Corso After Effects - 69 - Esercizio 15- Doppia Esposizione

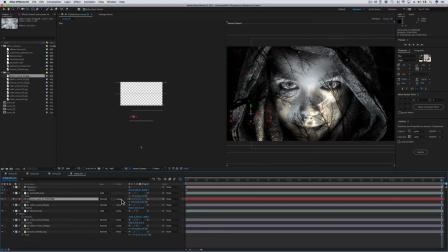23:34 Al titolo disattiviamo la funzione luma matte perché a questo punto non ci serve più quindi dal menu delle maschere disattiviamo la luma matte e adesso spostiamo il titolo al centro del volto quindi più a destra e più in
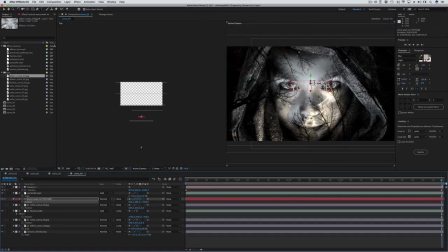23:52 alto benissimo in questo caso per vederlo bene ovviamente abbiamo bisogno che sia più scuro quindi nella palette character cambiamo il colore anziché bianco lo
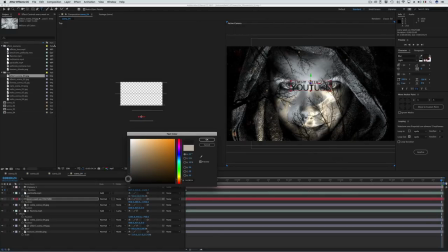24:05 modifichiamo in nero o grigio molto scuro più o meno così e direi in questo caso anche di usare uno stile un po' più spesso quindi anziché light che è troppo sottile
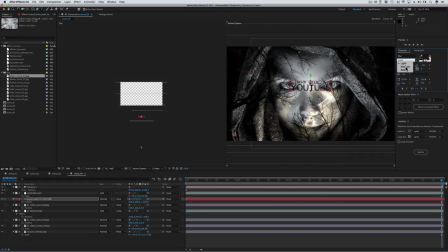24:18 possiamo usare quello leggermente più largo che è medium bene adesso doppio clic sul titolo e al posto di every week scrivo mg e lo ingrandisco subito più o meno di questa quantità qui in modo che occupi
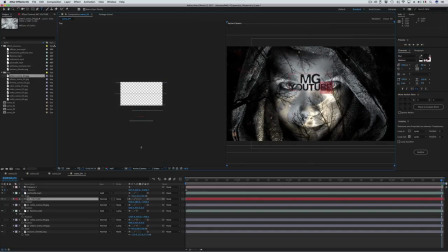24:36 tutto lo spazio in mezzo agli occhi e al posto di youtube invece scrivo tutorials e ovviamente in questo caso diminuisco la grandezza e lo sposto anche un po più in alto bene a questo punto devo di nuovo riaggiornare la posizione
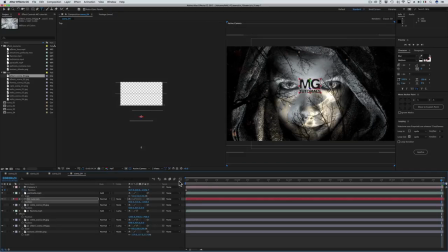24:53 all'incirca qua e adesso siccome il titolo si trova nella stessa zona del volto e dei rami voglio che venga anche lui distorto dall'intensità delle fiamme quindi posso anche a lui copiare l'effetto di distorsione che avevo messo sui rami
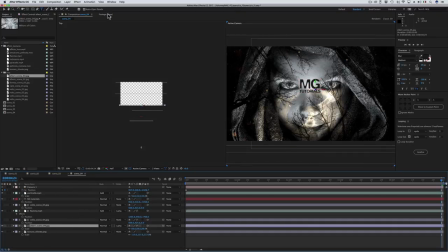25:11 quindi seleziono alberi attivo la finestra effetto control seleziono l'effetto displacement map lo copio control c seleziono il titolo e lo incollo control
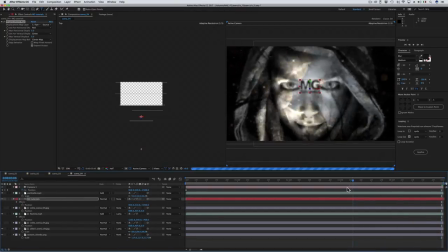25:27 v e a questo punto anche il titolo viene distorto dalle fiamme. Bene, facciamo una preview e poi dopo assembliamo tutte le scene.
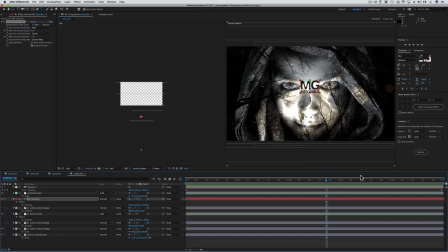25:43 Perfetto. Adesso la composizione finale, quindi andiamo in Composition, New Composition,
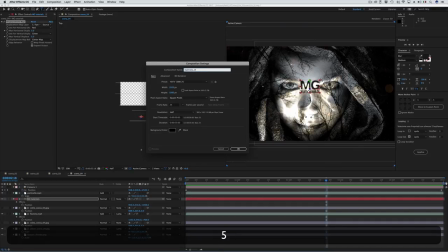25:51 la chiamiamo Esercizio 15 e la durata, la somma delle durate delle scene,
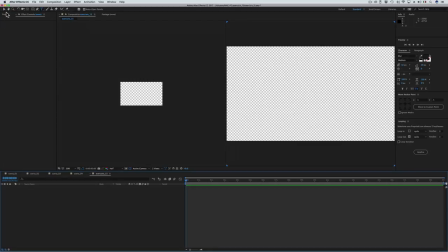25:58 quindi 20 secondi diamo l'ok torniamo nella finestra progetto prendiamo la composizione scena 1
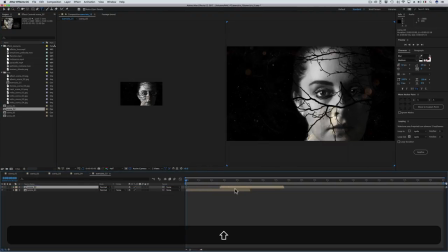26:06 poi aggiungiamo la composizione scena 2 la allineiamo con la fine della scena 1 e così facciamo anche per la 3 e per la 4 benissimo
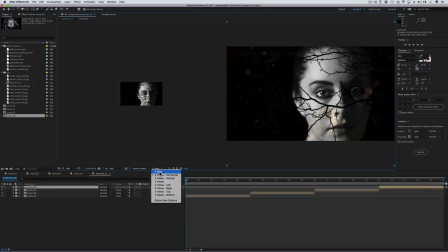26:23 prima di proseguire torniamo a impostare una sola vista e come transizione tra le varie
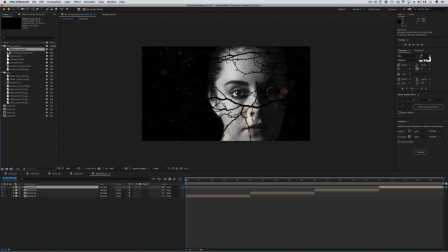26:29 scene usiamo un effetto luce quindi prendo il video effetto luce lo aggiungo qua e
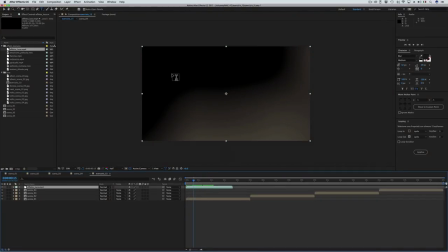26:36 anche in questo caso dobbiamo eliminare i pixel neri di questo video quindi subito attiviamo il
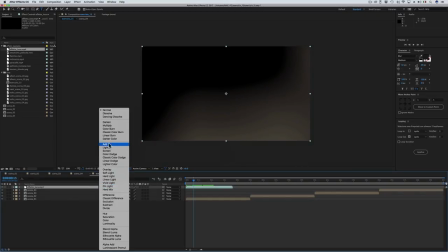26:44 metodo di fusione giusto e in questo caso anziché usare il metodo di fusione add che è un po' troppo intenso direi
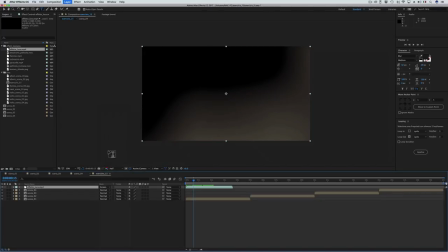26:51 di usare quello leggermente più neutro che screen che comunque in ogni caso elimina i pixel neri.
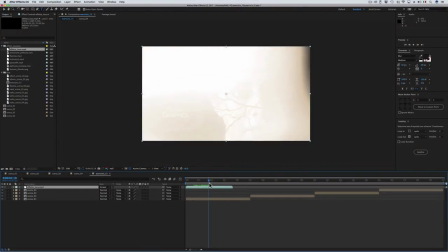26:58 Bene, adesso dobbiamo far sì che il momento di massima intensità di questo effetto coincida con il passaggio dalla scena 1 alla scena 2.